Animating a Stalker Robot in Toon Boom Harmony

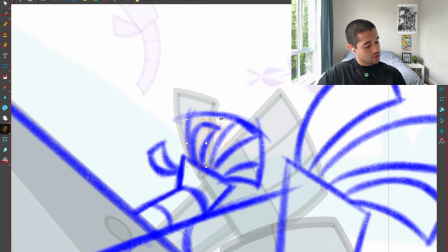750s
fingers, so I have more of a clean shape. And there you go. Just by adding these lines on top, I'm able to group all of this within a big shape. Oopsie.
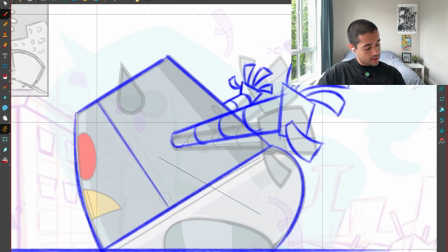766s
It's working. This is straight, yeah. All of the rest is totally okay.
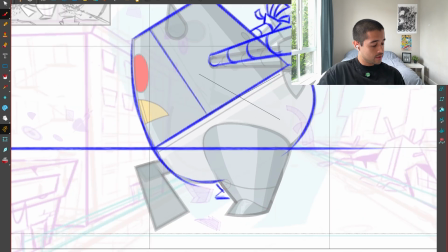773s
I can maybe reveal a bit of the other leg here, just to create a little bit more sense of volume.
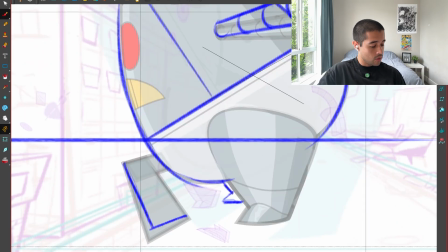781s
And I can make this part of the character a bit smaller so it's not going through the ground.
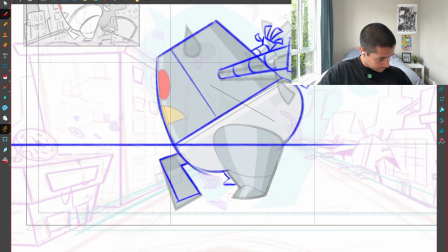789s
So wait, if this is like the plane in which my character exists, and this is the center line, this is like the center. I'm drawing an X here, and this is the center.
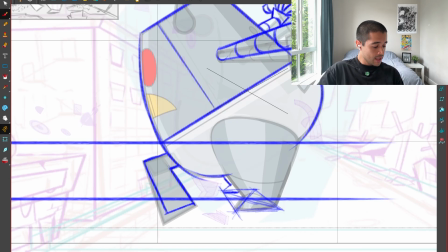803s
Then this part of this character should end around there.
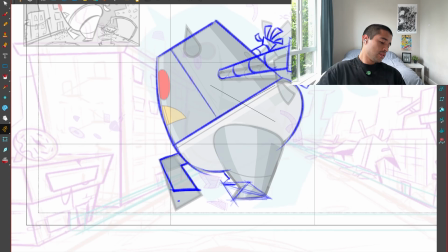811s
There you go. This is where it should end.
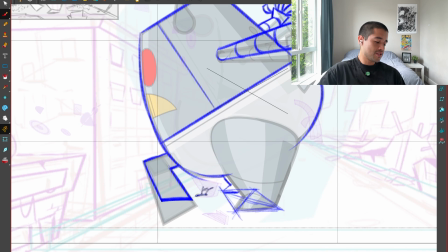818s
Maybe this thing just crashed on the middle of a car or something.
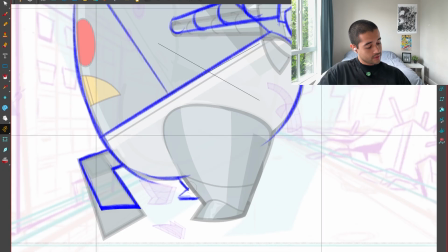824s
Well, we can find those things later. But other than that, this is the draw over.
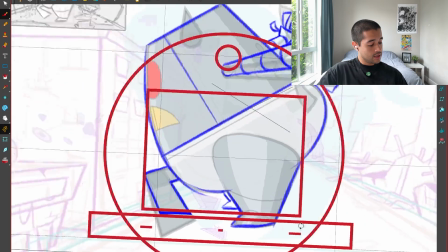829s
This is the part number 2 of my process in which I design, and just going around and cleaning some stuff,
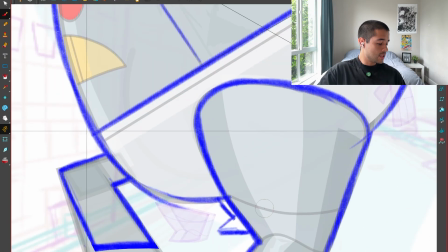839s
being like, okay, I want this line to still, instead of being tilting that way, I want it to be around this character. So I'm drawing a circle here around the shape, and now I'm selling this sense of perspective.
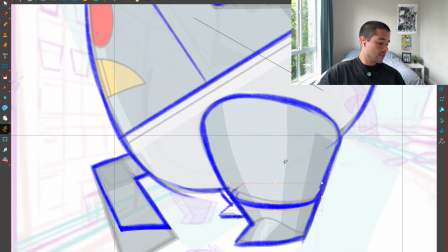852s
Oh, this character is grounded there.
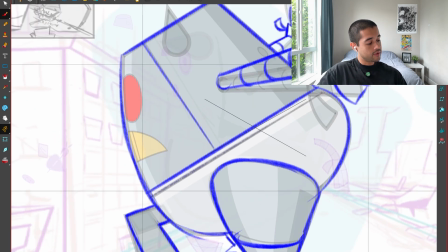857s
Also, we have this like here, we have something like this here, and yeah, that's okay.
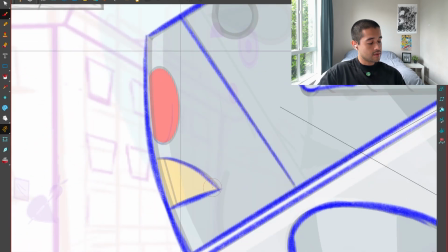863s
I can polish this line to make this a bit straight. There you go. That's a pose.
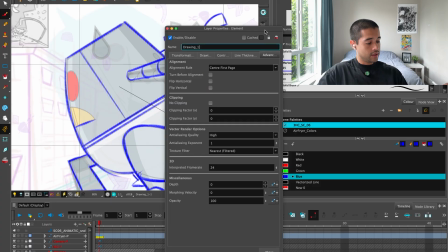870s
Let's go here, double click on the layer and go to advanced.
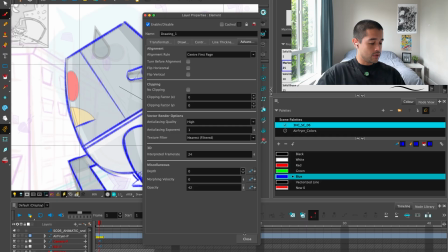874s
It normally comes here in transform, but I go all the way to advanced, and then I reduce the opacity here instead of putting like a transparency node because it's too much work.
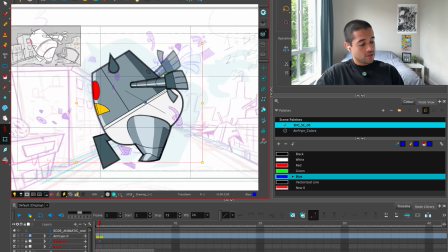882s
And then here I enable animation off, so I can bring this draw over towards the front. I bring this draw over towards the front. Oopa, come on.
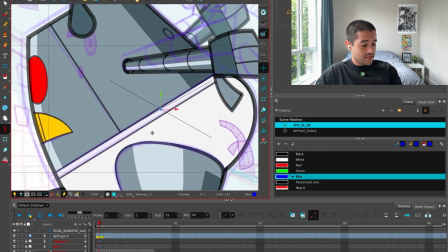896s
So there you go. I think there is. Oh, okay, the opacity. I reduced the opacity too much. Let me Command Z so that thing is not that big and I'm not losing all the volumes.
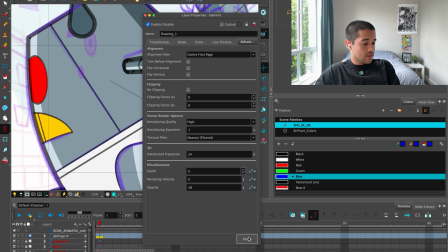909s
Awesome. So here, advance. Oop, there you go. Now this is the funny part.
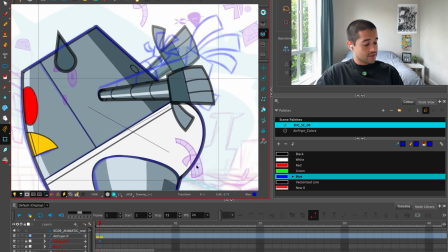917s
Well, actually, it's boring. It's just grabbing all of these parts and
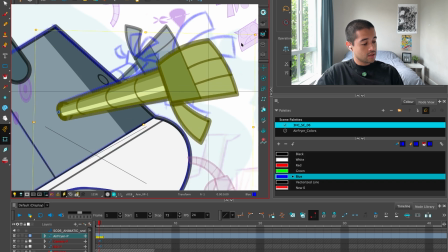924s
matching the that thing that I drew.
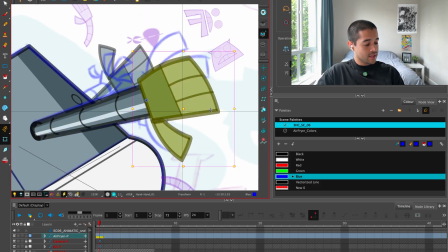930s
I can make this larger. And for the hand, I'll create a new hand drawing.
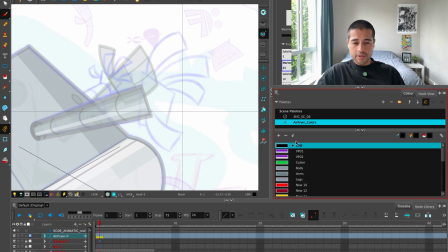935s
I'll go to my airfryer colors, and on my airfryer colors, I will start cleaning this. So for this, I'm going to use the solid brush. There you go. I'm looking here at the properties and the smoothing.
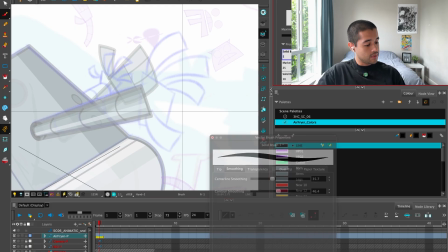948s
I will increase the smoothing to make my life super easy.
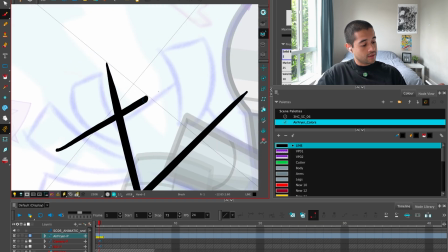951s
I'll draw amazing line here, another amazing line here, another spectacular line over here, and another line here.
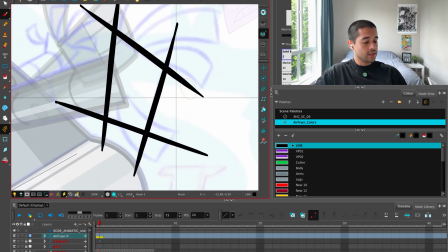960s
And as you can see, for when I clean, I go through the lines,
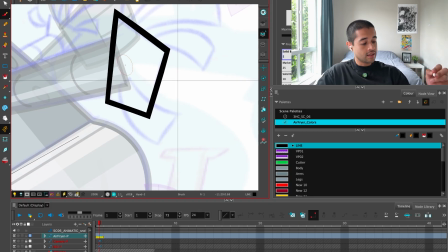963s
I go all the way like crazy, and then I start cutting the parts in the middle.
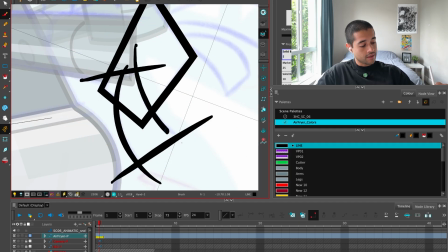969s
And one of the shortcuts that I have set up is that if I hold T, see how my line from the brush changes into a lasso tool, but that lasso tool is actually a cutter.
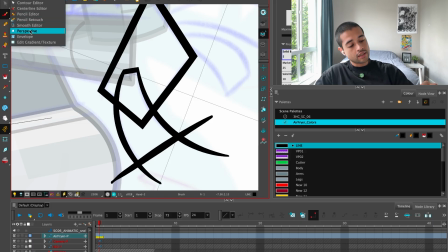980s
This cutter tool over here, and that cutter, where's that thing? This cutter tool.
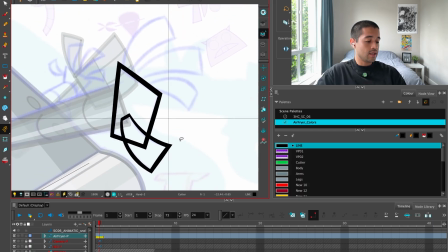985s
And I set up that file to enable when I hold and press T. And in that way,
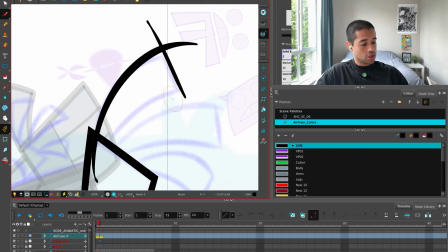992s
I don't have to change the tool while I draw.